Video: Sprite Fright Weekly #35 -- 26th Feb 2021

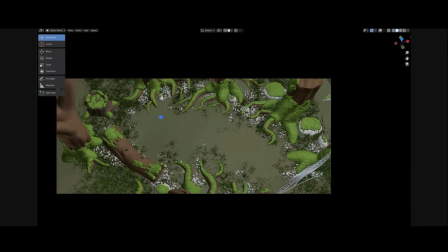[8:12]
And my idea was that everything kind of would be drawing your eye to the spider web.
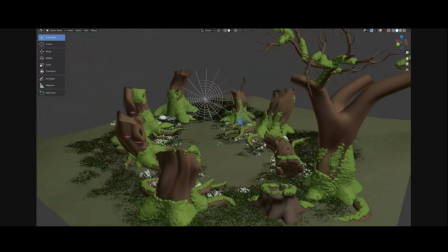[8:18]
So you're with the roots and everything, you're kind of getting sucked into the spider web visually.
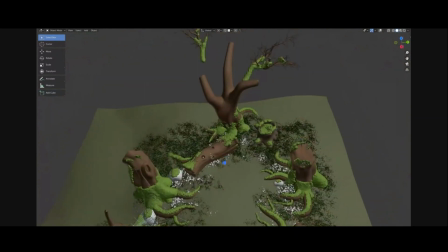[8:25]
We don't see that much, but I think just
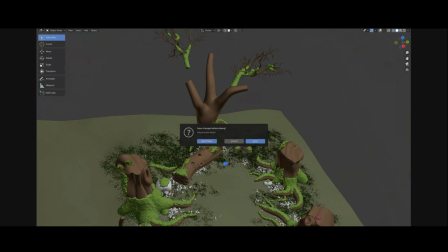[8:31]
to like for the whole location, it makes it very horror film-esque.
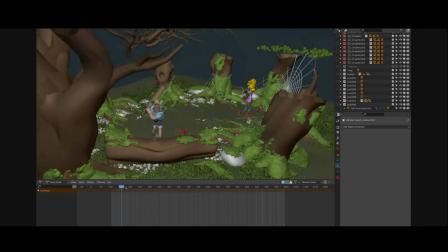[8:38]
This is the layout animation on top of that. So you can see this is the branch where Rex is hitting the sprites.
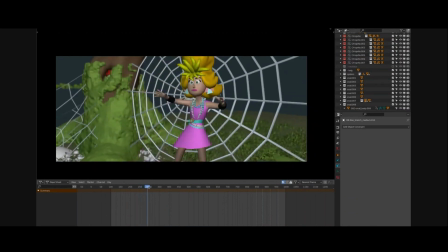[8:47]
And then here in the background, that's where Victoria is being caught by the spiders.
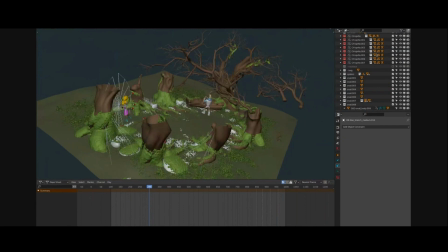[8:56]
And you can notice that some of the trees have these holes around,
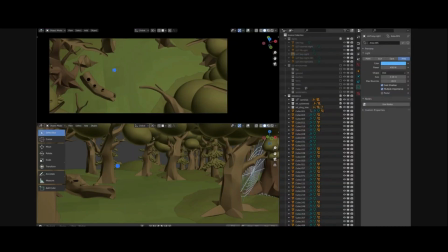[9:01]
and that was just me trying to make sense of this branch that Rex is hitting. It looks a little bit strange, like an octopus, but yeah,
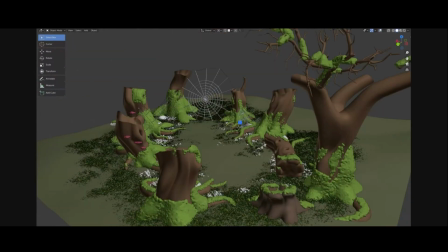[9:10]
the idea is that all the trees kind of around this place have these holes, so the spiders would be living in the trees, and then they would spin their webs outside and then catch everything that runs around there. And I think, oh wait, I have one more thing. It's almost not worth showing, but I did a render of the set.
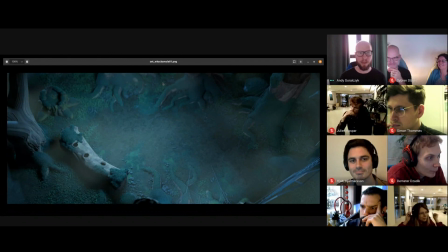[9:38]
It doesn't look like anything because there's no treetops right now, but that maybe ties a little bit into what Simon was also doing this week.
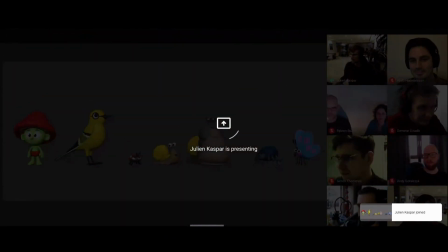[9:45]
But yeah, that was my week. So this week, I mainly continued with working on the critters.
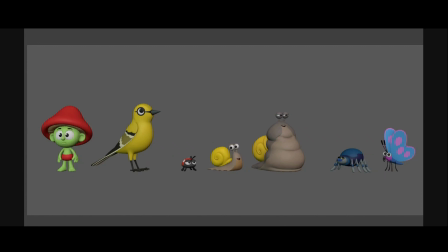[9:54]
So this is the current lineup of all of them together. all of the sculpted critters. At the start of the week, I was uploading some more videos on the cloud, doing some cloud content.
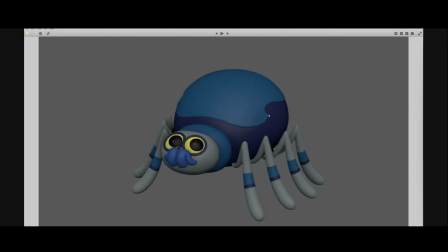[10:08]
But then I continued working on the spider. So this was the initial sculpt.
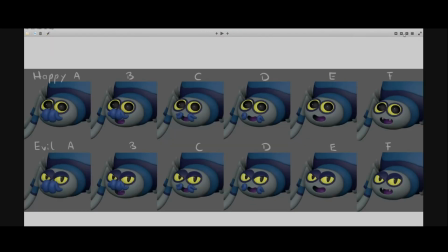[10:14]
I did some tests on just trying out
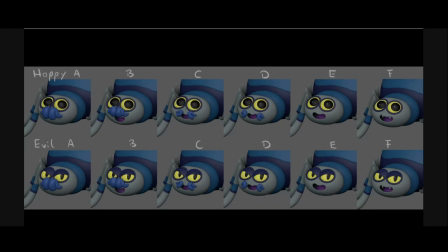[10:19]
various mouth shapes because we wanted to see how we could improve the emotional range of the spider. But it started to go away from the initial spider design too much. Eventually, we landed back on the A version, so we're gonna go with the
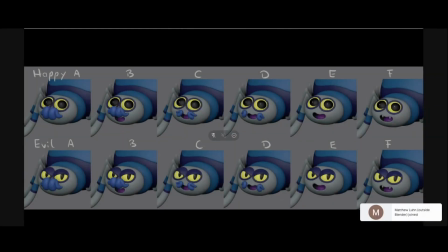[10:37]
fangs on the mouth, which should be enough. And this is a turntable of the spider sculpt.
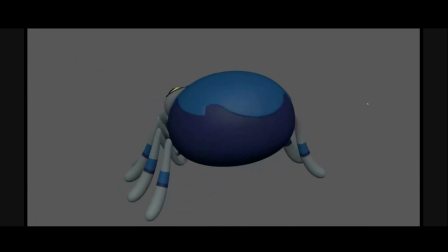[10:46]
So the patch on the back also got a bit of refinement, but overall it's still pretty simple. Mostly exactly the spider that I did in blocking.
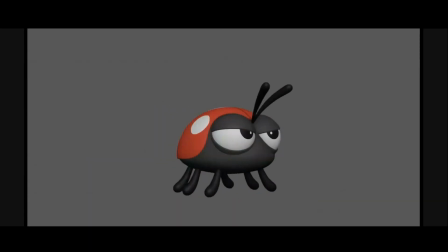[10:56]
There's also the ladybug, which also just got a little bit more polish, still kept the same simple shapes. There were two more tests being done, one of just how the ladybug would open its wings for flying.
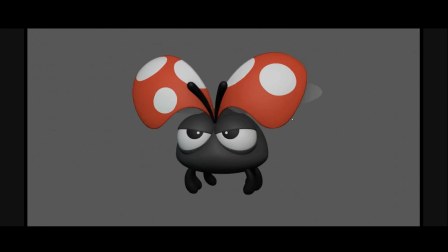[11:14]
So this shape over here was overall more rounded, simplified. I think the overall body can be kept pretty simple. We can add a little bit of detail in the shading and texturing. And the wing itself could be just as simple as just grease pencil smear frames, just keeping it very cartoony and simple.
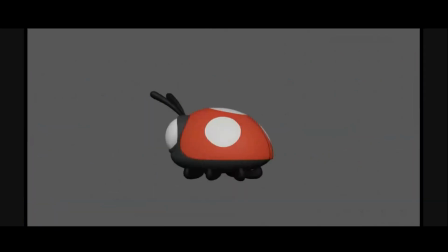[11:35]
There was also one last little test of just checking out how the ladybug looks like if it's like sitting in the hand of Elder Sprite, all cute. And that's basically all of that.
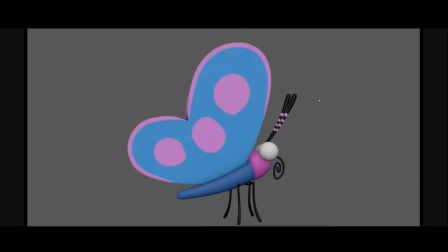[11:49]
After that, I did a bit more of cleanup on the butterfly.
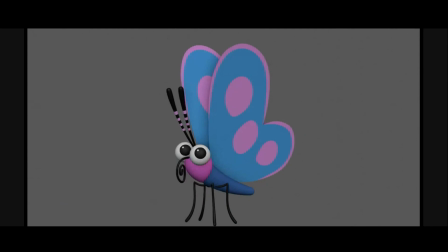[11:54]
That one's also pretty simple. The only things we needed to find out was
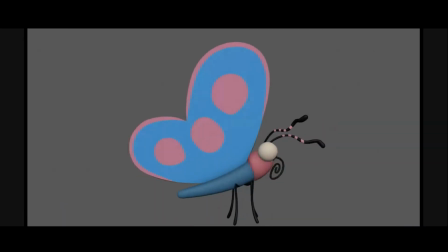[11:59]
how the butterfly looks like after one of them is being badly burned and looking all sad,
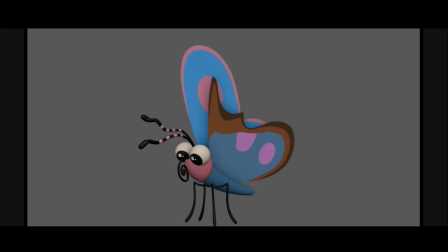[12:05]
and then is being fixed by one of the sprites. So this is essentially the fixed version with just one leaf being glued on. Maybe there could be a scene where we like paint on the dots again, but that's extra.